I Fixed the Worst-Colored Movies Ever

Hollywood has used color filters to make Mexico look like this, and Eastern Europe like that.
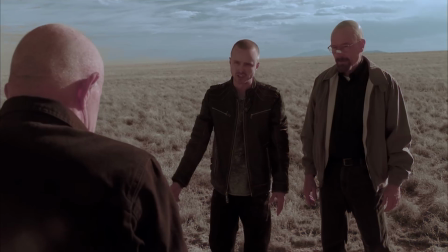(0:04)
But what would happen if we remove those color filters and make the colors better?
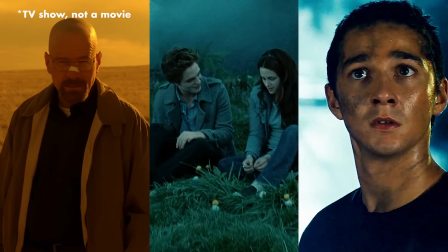(0:09)
Today we're taking these 3 movies and fixing their colors, starting with This is Mexico in Breaking Bad.
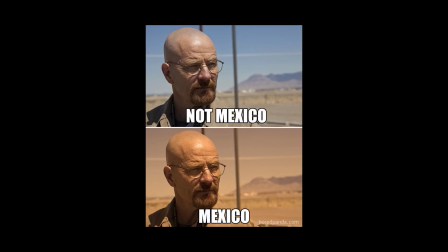(0:16)
This is Mexico in real life. This contrast has become a popular meme on the internet, known as Mexico filter.
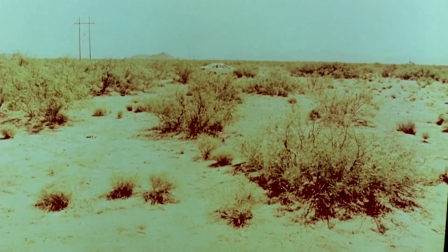(0:23)
The idea originated in Steven Soderbergh's 2000 movie Traffic.
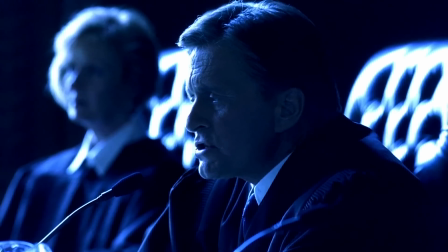(0:27)
He used distinct colors for each of the 3 stories to give viewers a clear visual cue about which storyline they were following.
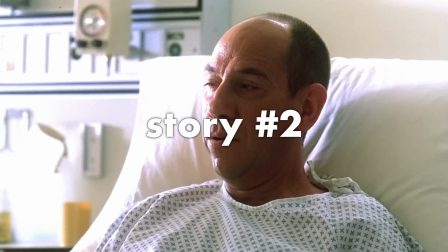(0:34)
One story was depicted with a blue tone, another with a washed-out white, and the third, set in Mexico, had an orange look to it.
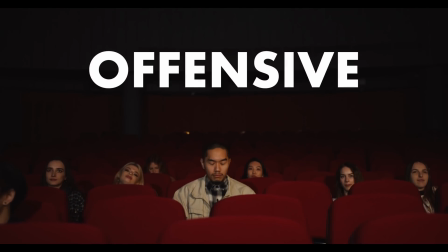(0:42)
Some people, especially Mexicans, can find this offensive, but that probably wasn't the goal of the people who made these movies.
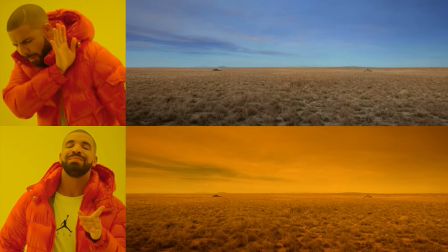(0:49)
It was just breaking down a simple way of showing an area without having to describe it in the narrative or write it on the screen.
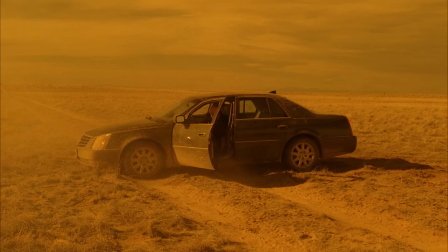(0:56)
But for those finding it offensive or just plain ugly, let's fix Breaking Bad's yellow-orange color grading.
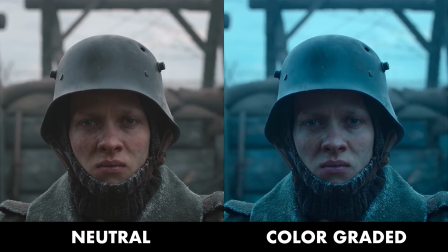(1:02)
First step is to get a neutral-looking image. To do this, we'll use a little trick.
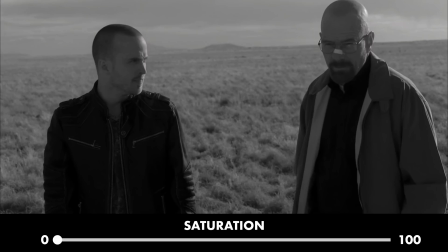(1:07)
We'll grab a reference frame from our scene and make it black and white. Then we'll use an AI image colorizer to get a color-wise neutral-looking image.
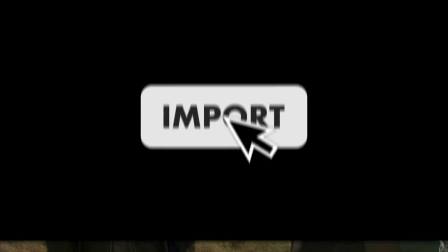(1:16)
We'll import that image in the editing software of our choice and open the RGB scope.
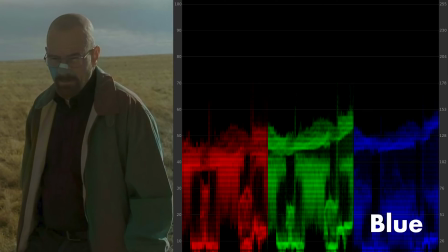(1:21)
This tool can show how much red, green, and blue colors are in the shot. It's like having 3 lines on a graph,
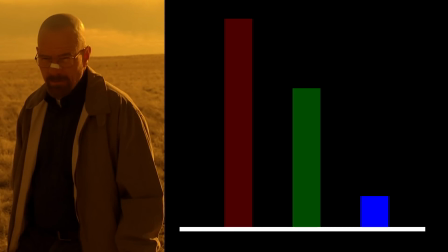(1:28)
each line showing how strong the red, green, and blue colors are. When the lines go high, it means that color is intense.
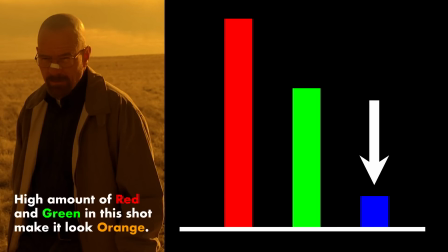(1:35)
When the lines are low, it means that color is not so intense. Using the RGB curves,
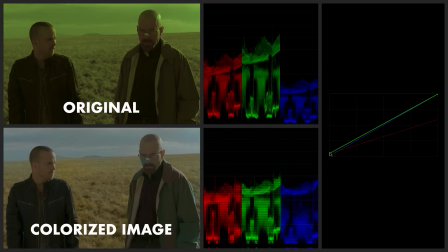(1:41)
we can control each color channel separately and match the scope of the original shot to the neutral-looking image that we generated using the AI colorizer.
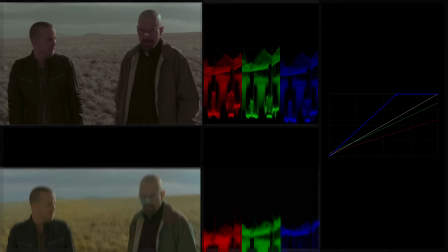(1:49)
Now that we have a neutral-looking shot, we can remove the image we used for the reference, as we won't need it anymore.
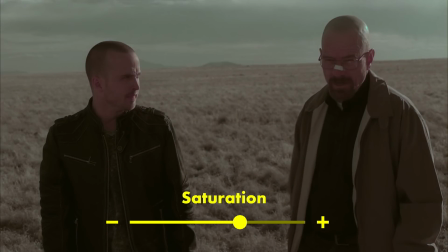(1:56)
And this is when the creative work starts. We'll start by increasing the saturation, so we get more intense colors which will be easier to key and manipulate after.
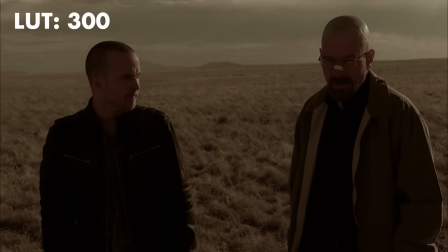(2:05)
Then, we'll quickly circle between our movie LUTs until we find something interesting that will work as a starting point.
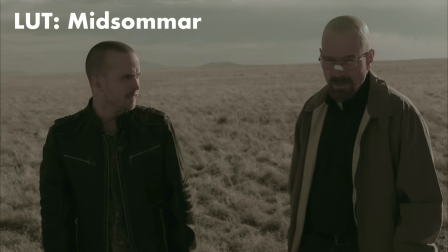(2:11)
For those of you unfamiliar with LUTs, you can think of them as Instagram filters on steroids.
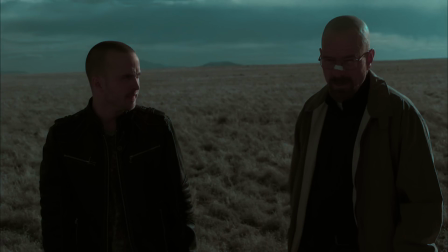(2:17)
Drive LUT looks interesting, so we'll settle on that. It made the whole shot a bit too dark, so we'll lower its intensity and play with the exposure to make it brighter.
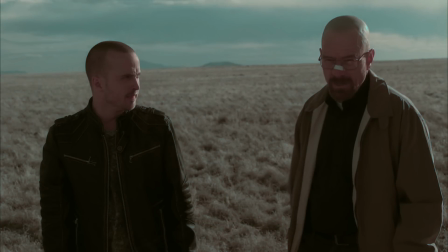(2:26)
But why stop at just one LUT when we can stack another on top of it?
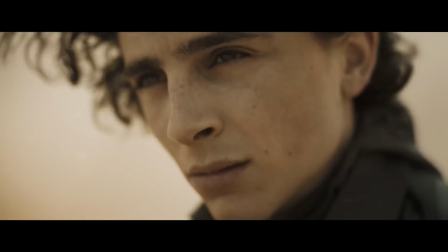(2:30)
This sort of a premium look of the desert scenes in the 2021 Dune movie looks nice, and it could look good on the Breaking Bad shot.
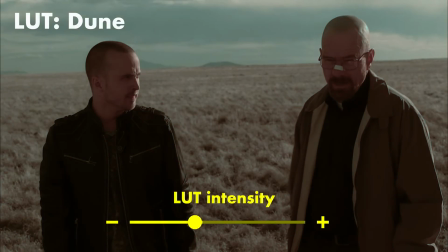(2:38)
So let's apply our Dune LUT and lower its intensity, just enough so it gives a touch of that Dune desert look.
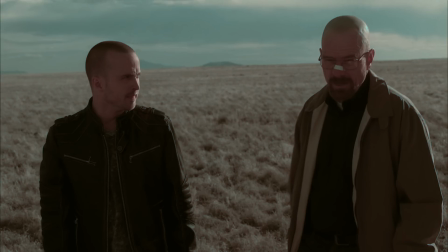(2:44)
The whole image is still a bit too dark, so we'll increase its brightness by bringing up the highlights.
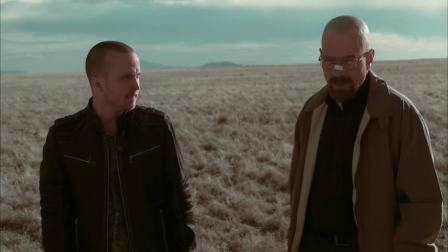(2:50)
When looking at this shot, another similar scene comes into mind.
What's in the box?
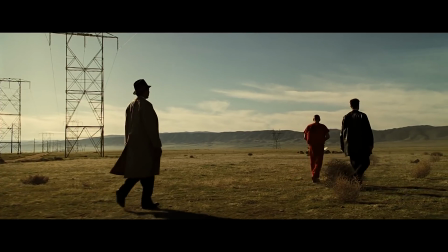(2:55) What's in the box?
This scene from 7 has similar surroundings and an interesting color scheme.
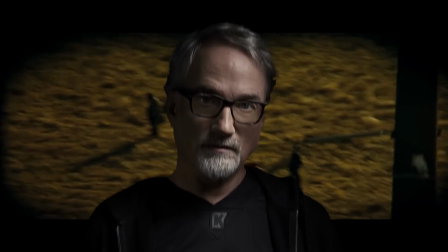(3:02)
So let's borrow some looks from our friend David Fincher and circle through our collection of Fincher LUTs.
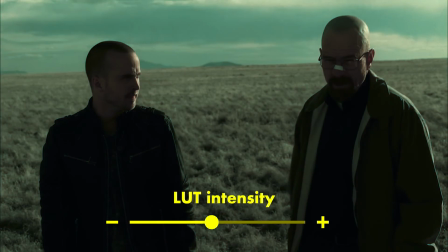(3:07)
Fight Club LUT should do it. We'll lower its intensity and again increase the exposure.
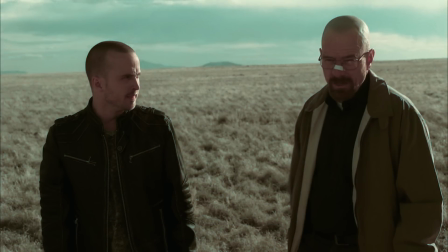(3:12)
Grass in the background could be a bit warmer, so we'll select its color range and drag its temperature to orange. And for the final touch, we still want to keep some of that Breaking Bad charm, so we'll apply the Breaking Bad LUT with a low intensity.
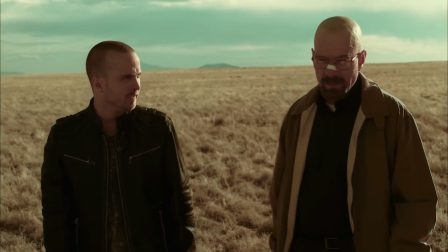(3:26)
And just like that, we have changed the color grade of Breaking Bad. Enjoy this short comparison of the original and edited version.
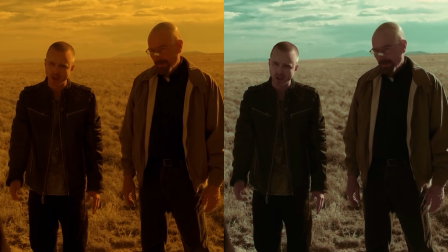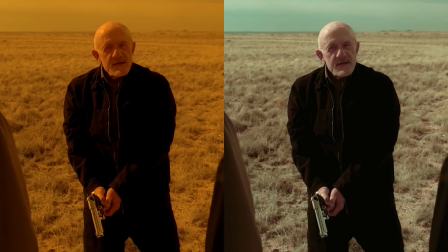(3:41)
Let us know in the comments below which version you prefer.
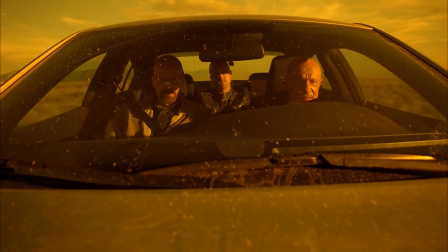(3:44)
If you like the original and want to make your videos and photos look like Breaking Bad, check out our Breaking Bad LUTs and Lightroom profiles.
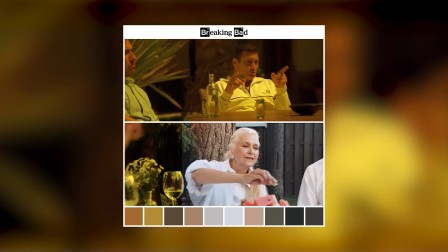(3:52)
Link for that and all other LUTs used in this video will be in the description.
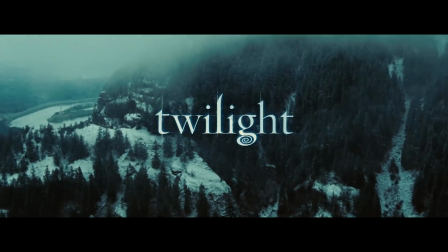(3:59)
Twilight became a huge hit, creating a massive franchise that sparked both love and hate.